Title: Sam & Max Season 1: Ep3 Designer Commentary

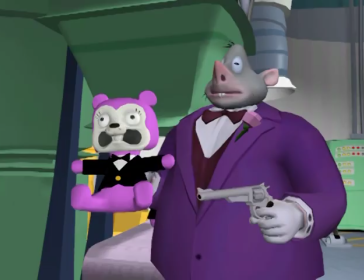(16:16)
Again, we can make use of some good cartoon, classic things. the gays going up sometimes we actually do look for ways to just kind
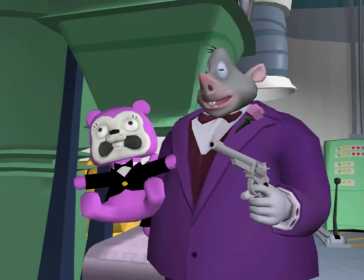(16:24)
of iconically or quickly give you the idea of something without having to have a lot of boring exposition like i'm doing right now for example um you know just
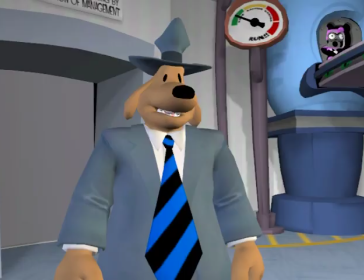(16:33)
quick ways you can see aha pressure builds up in this thing
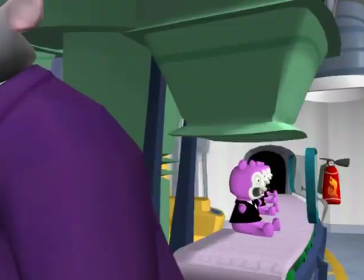(16:37)
good good now i'm off to see what ryan oh good old fred bassett i don't think anybody even
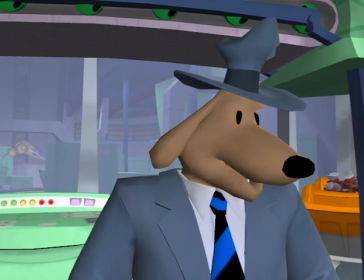(16:43)
knows who fred bassett is we all had to look that one up max you keep playing dead i'll figure out some
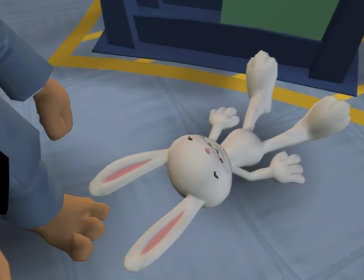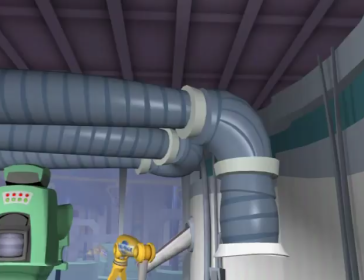(16:57)
Yeah, this is one of the parts that for some reason I was really stuck on. I said, no, Teddy Bear must get clogged in the works.
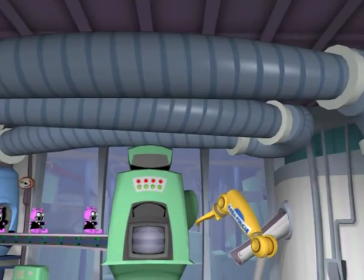(17:03)
That's just the way it has to end. It's the fitting end. He's so fat. Pleasantly plump.
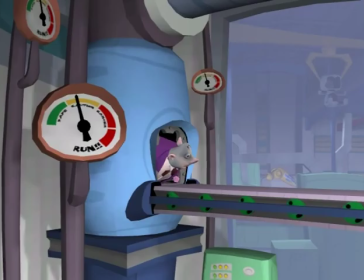(17:12)
If it is just a big suit, one wonders why it doesn't just get out of here. Not too bright.
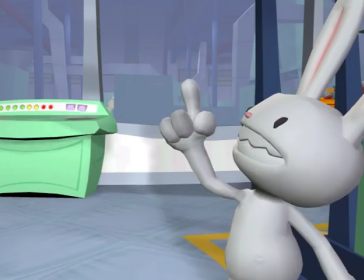(17:18)
He's strapped in. On the art end, we try and make a conscious effort to make each environment unique,
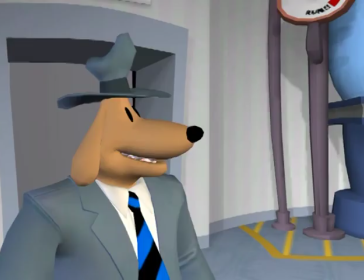(17:26)
not only in what objects and scenery you're seeing, but the color palette for them as well.
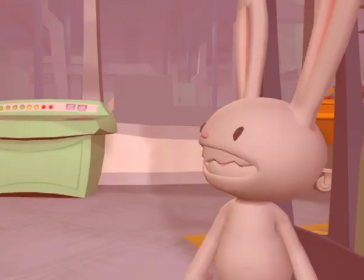(17:33)
This is a good example of an environment that you'll see the base colors and the mood and the feel of this room feels different from any others.
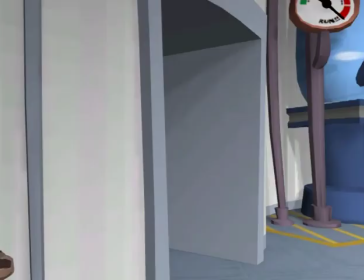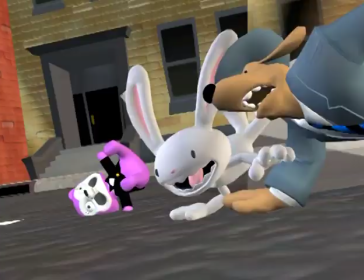(17:47)
That's excellent. That's so great. That one scene costs $25 million. No worth it.
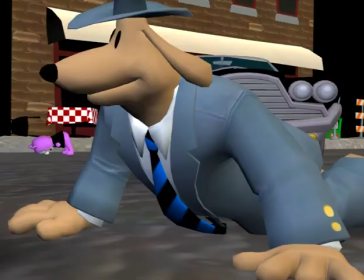(17:55)
Actually, it was probably about an hour of John Scrooge's time.
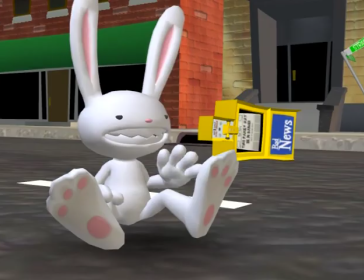(18:00) sidewalk and the water main and the buffet table you're really broken up about that buffet
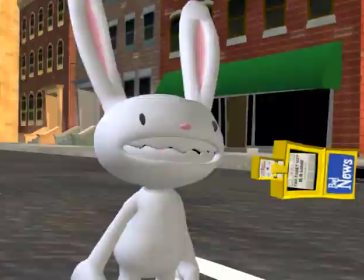(18:05) table aren't you max it was the only innocent in this whole affair they always end on food somehow
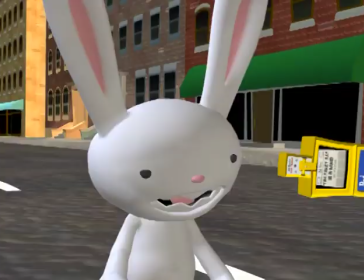(18:11)
and that wasn't on purpose i'm not saying it wasn't on purpose at the end of the day when we're writing we're all getting kind of hungry so
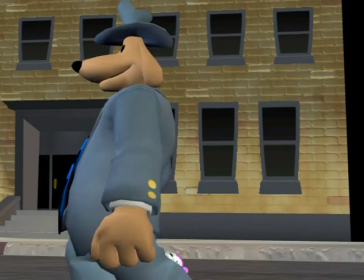(18:19)
you just kind of gravitate towards the things that we want to eat like weasel bars or whatever i forget what he says right there the other
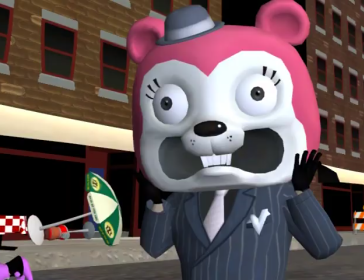(18:28)
big hurdle for this entire last cutscene sequence was the fact that the toy factory
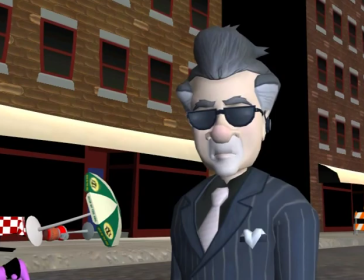(18:33)
was supposed to explode and that's something we tend to avoid in
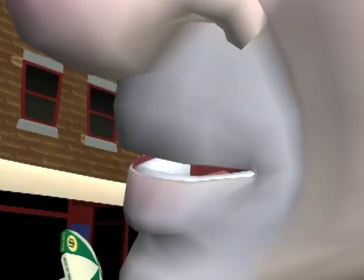(18:38)
in our short production schedules.
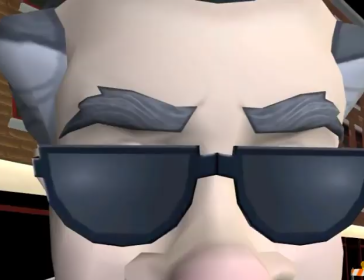(18:42)
We're pretty light on effects and that that ends that one I guess. But we did it.